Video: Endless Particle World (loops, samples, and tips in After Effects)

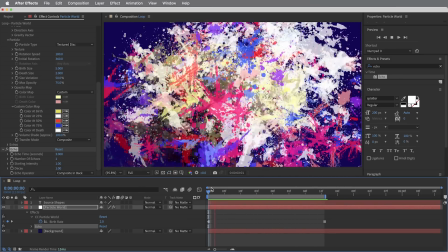(8:21)
Because the timeline starts counting at frame 0, this is actually exactly 3 seconds.
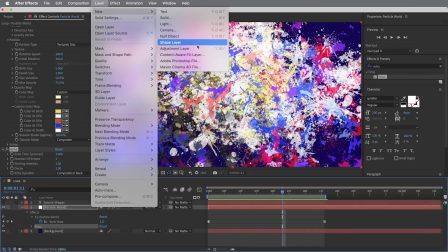(8:26)
All right, let's put an adjustment layer on top and just power through a few effects to give this thing a little bit of character.
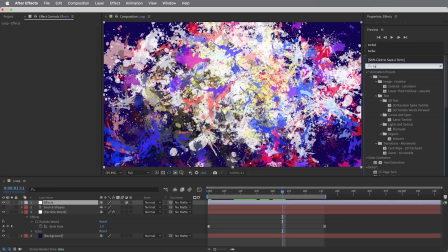(8:31)
So first of all, to create just a little bit more chaos where some of these shapes still look a little bit static, I'm gonna put a turbulent displace effect on here.
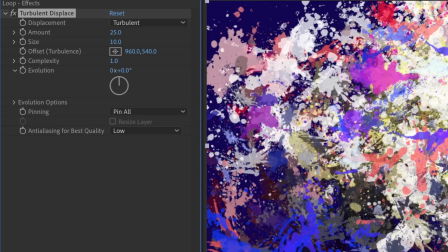(8:39)
I'm gonna take the amount down to 25 and the size down to just 10, but bring the complexity up a little bit to 5 so we get some nice detailed turbulence.
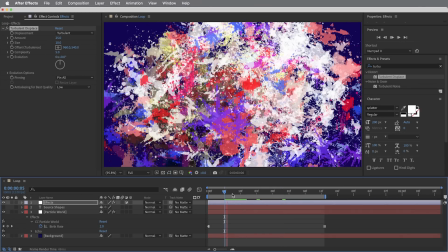(8:48)
And I also want this turbulence to change on every frame.
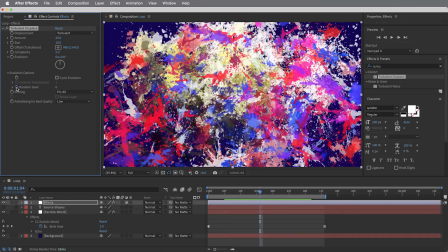(8:52)
So down in the evolution options, I'm gonna take the random seed and option click on it to create an expression and just say time times 100.
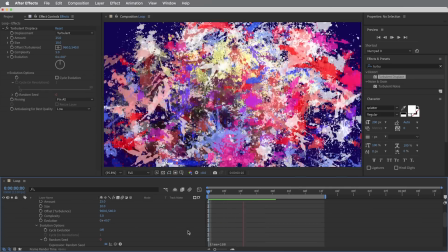(9:00)
That means this random seed is gonna change 100 times per second, more than enough for our 12 frames per second composition.
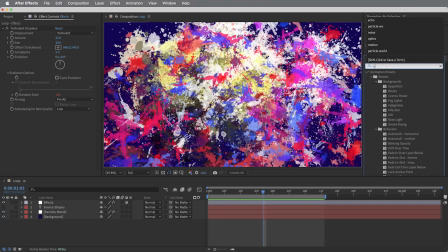(9:07)
Next, we'll give the image a little bit of stretched out lens distortion with the optics compensation effect.
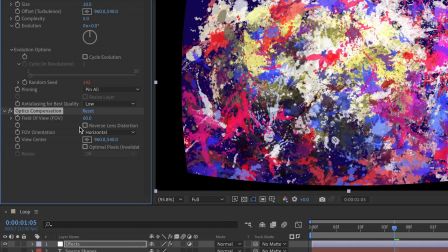(9:13)
I'm gonna take the field of view to about 60, and I'm also gonna reverse the lens distortion because I wanna add distortion, not compensate for it.
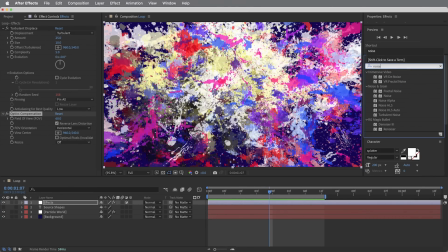(9:22)
And then we'll give the whole thing some grainy noise with a noise effect set to about 8,
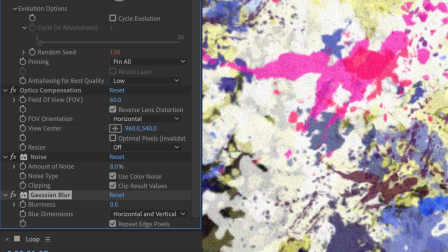(9:28)
and then a Gaussian blur to kind of massage that noise into the image. I'll set it to 3. And finally, an unsharp mask effect to sharpen things back up. This is kind of my go-to combination, these three effects.
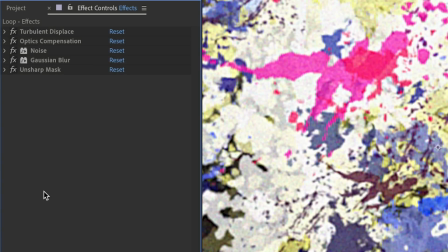(9:40)
Add some noise, blur it together with the image a little bit, and then kind of shrink wrap it back together with unsharp mask. Okay, so that's the loop and that's the setup,
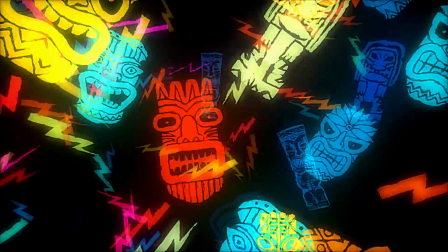(9:49)
and all the graphics that I showed at the beginning of this video are really the exact same thing with a few
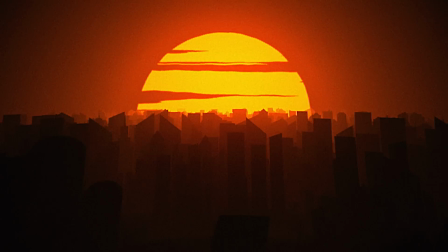(9:54)
variations. So let's take a quick look at a few variations, and there might be some interesting ideas for different approaches.
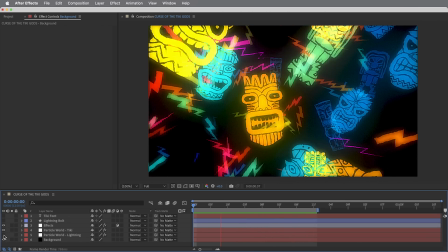(9:59)
So this tiki heads graphic, very, very similar approach. I've got these tiki heads, which same as the paint splatters,
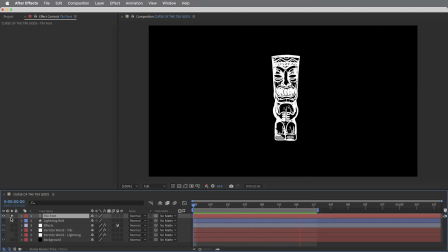(10:05)
are just using a font that cycles through all of the letters or the shapes, and then those are gonna be our particles.
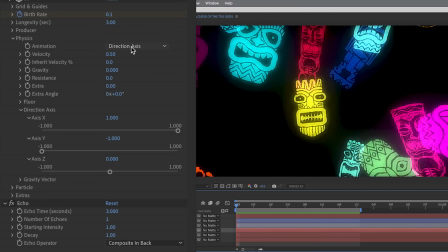(10:11)
But the particle emitter here is much less chaotic and uses an emitter with this direction axis setting instead of explosive.
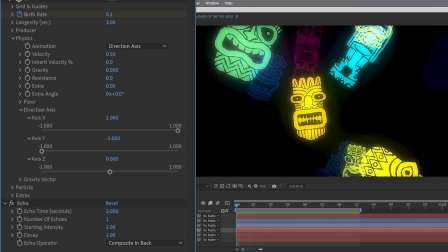(10:19)
And it creates particles that just drift toward us, which is done by using a direction axis emitter, then in the direction axis settings using an axis X set to 1 with 0 gravity and 0 resistance.
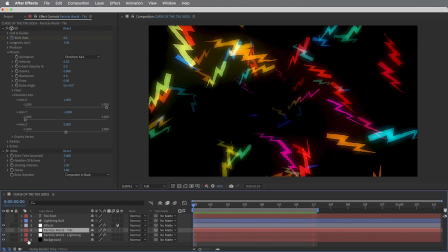(10:31)
This graphic also has a second particle world system to create the lightning bolts, which are not a font.
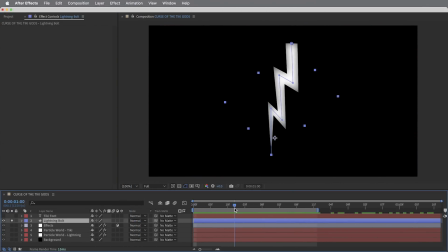(10:36)
They're just a single little shape layer with a simple lightning bolt animation.
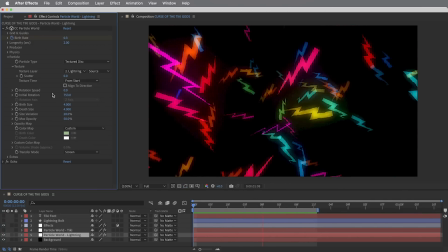(10:39)
And here the texture time is set to from start, meaning each particle will play through the entire lightning bolt animation.
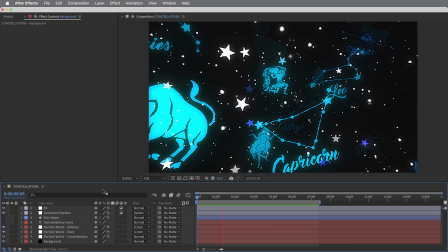(10:46)
A little bit of glow on top, and that's it. All right, this graphic uses 3 different instances of particle world, but all very simple.
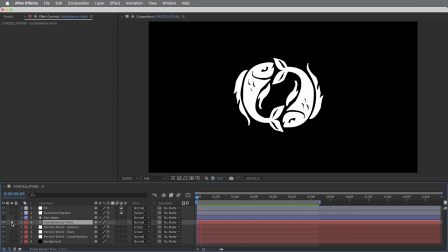(10:54)
This one is also a font with these astrology symbols. This one is just using a star shape layer as the particle,
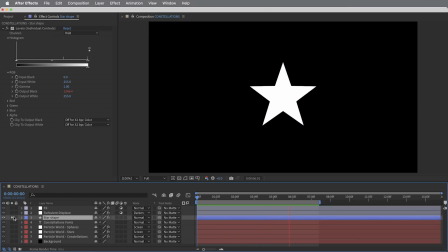(11:00)
but the shape layer changes colors so that we get some different colored stars depending on when they're born.
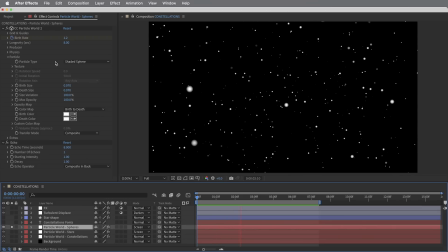(11:06)
And this particle world is not even a texture layer, it's just the little shaded sphere setting.
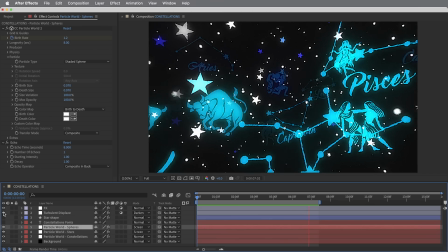(11:11)
I think it's actually the turbulent displace effect on top of everything in this animation that kind of helps glue it together and give everything a little bit of a hand-drawn look.
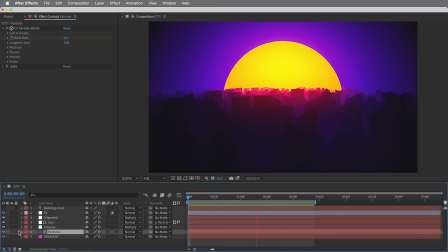(11:18)
Finally, this animation is also just using a single instance of particle world, and it's also just using a font for the particles.
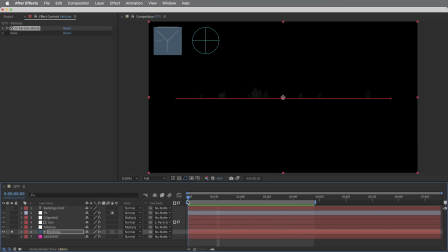(11:25)
It's a font that has a bunch of little building images, and I just made the particle emitter pretty much a straight line that emits the particles straight toward us.
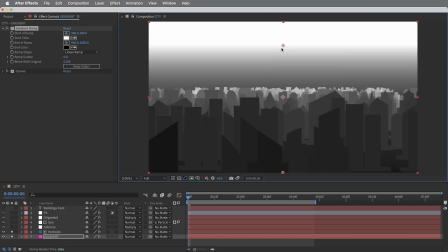(11:34)
They go from white to black over their lifespan, and then I just put in a gradient to kind of sneak in and fill in the negative space on the ground.
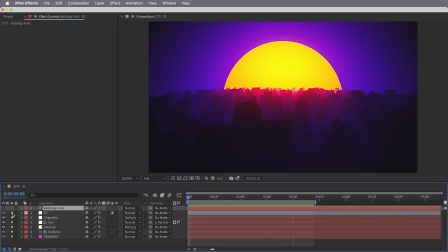(11:42)
Added some gradients and colors and things on top, which I think helps hide the fact that it's just a font flying toward us.
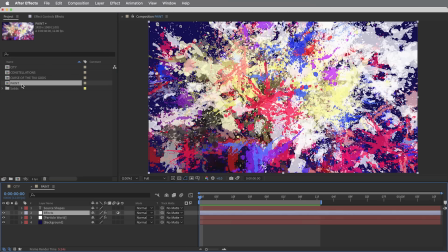(11:48)
If you want to check out any of these projects or you want to use them as projections in your DJ set, you're more than welcome to.
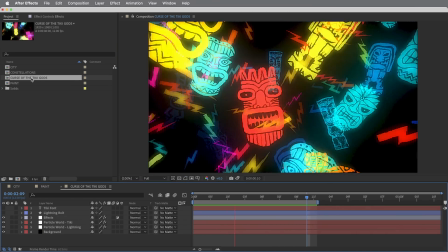(11:55)
I'll post this project file up and you guys can download it. I'll also link to the fonts I used in this video.
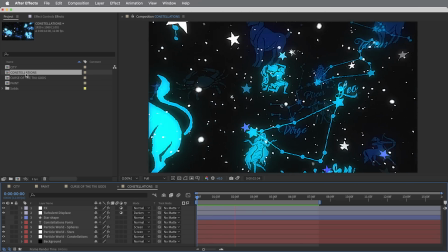(12:00)
Hope you guys have enjoyed the video and maybe it gave you some ideas for things to experiment with in After Effects.
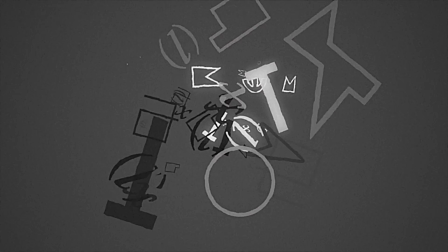(12:05)
More on the way from the Texturelabs channel. Thanks for watching and I will see you next time.